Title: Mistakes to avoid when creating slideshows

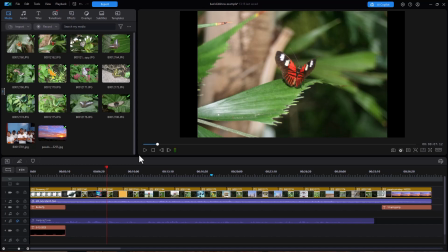Why is this important? What does it do? So a little bit of everything is not a good way to design a slideshow. Another problem related to that is the idea that more is better. And if you find that you have 50 slides, that's the size of your slideshow.
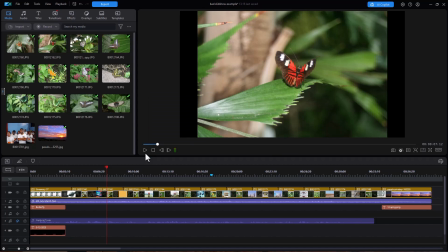If you have 150, you cram them in and tighten up the timing so you can throw in as much as possible. And when you do that, everything gets to be a blur after a while. And we get tired of watching scene after scene after scene that are just snapped together.
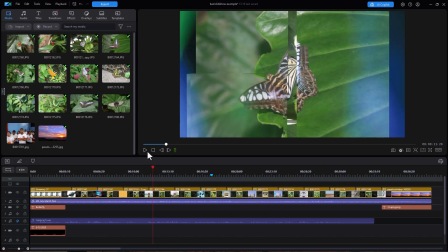Another thing you see in this example here is how we use transitions.
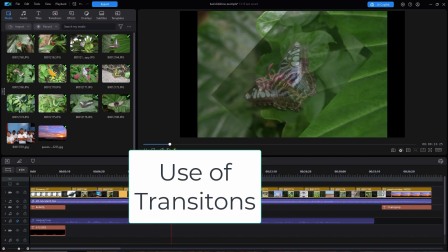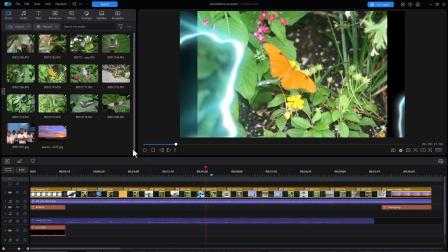They're interesting, but I've picked a different transition between each and every slide. And when you just do that for variety's sake to say, oh, this is cool, I'm going to show you a bunch of cool things, again, does that convey your message? Or is your attention to, oh, that was interesting, I wonder what the next transition is going to be? Will I like that?
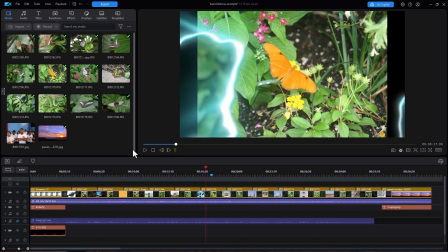Will I not like the previous one? So we start getting our report card out on the novelty. And the novelty, again, can overwhelm the content. So you have to be very careful in your slideshow to make sure that when you use transitions,
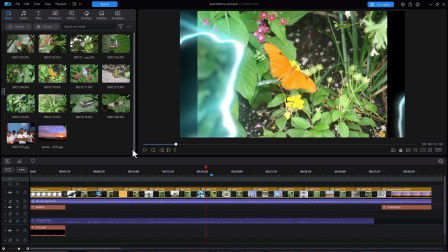when you use any component, in fact, of Power Director, that it doesn't overwhelm your message. The other
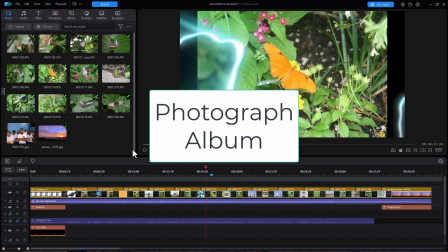main problem I see often in slideshows is people define a slideshow basically as a photograph album.
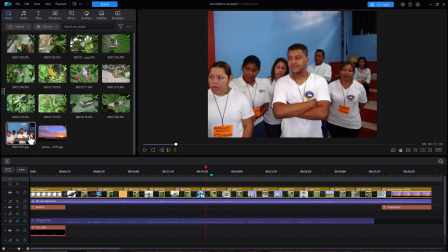And when you get to a photograph album, you'll see slides like this. The pictures are posed. And the pictures don't really convey anything because a posed picture by nature is static.
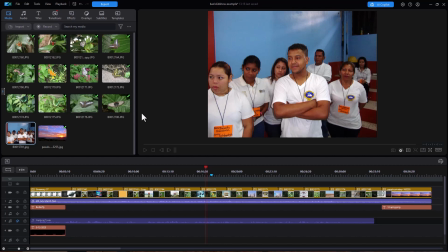It doesn't tend to show energy. It doesn't show action. It doesn't show movement toward a goal or an objective. And in this case, fortunately, all the people aren't looking at the camera, but in most of them, they're looking straight at you, and it shows that they were there.
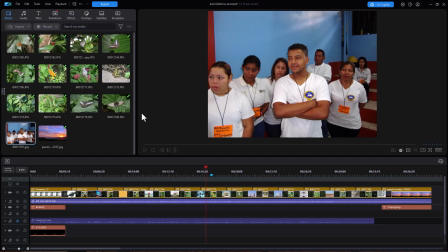It gives a record of their presence in history, but you feel like you're looking at a scrapbook. And another problem with these pictures, as well as with the ones that we have on our timeline, is nobody bothered to crop them.
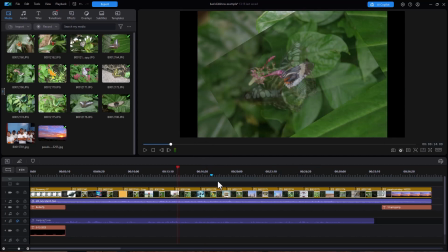So we have a blank area on the left and a blank area on the right because they don't match the proportions of our finished video. So whether you're using pictures of people or anything else, when you just treat it like a photograph album, it's very hard to convey a message,
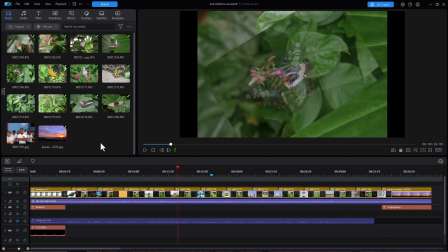to get someone emotionally and thoughtfully involved in the reason why you put the slideshow together in the first place.
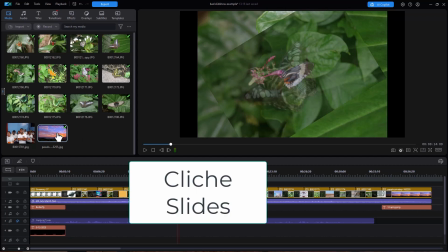Another thing is avoid cliche slides. And here's what we have in our last one.
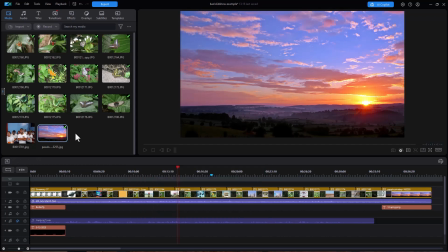Very much. We end the slide with a sunset. Now, it's a nice picture, but it really doesn't have anything to do with the focus of why we created the slideshow in the first place.
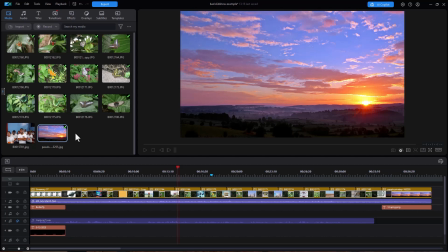In the comments, I'd like you to leave other observations you've made about slideshows and share with me some of the ways in which you have seen slideshows kind of fall off the rails and not really convey a message that is memorable or worth hanging on to.
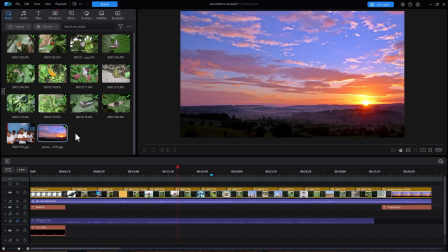In the next tutorial, we're going to show you some best practices you can use to make your slideshows much better than average. So please give your comments on some of the wrong things that we tend to do when we build slideshows, and then join us next time for some ways in which we can improve the ones we're working on.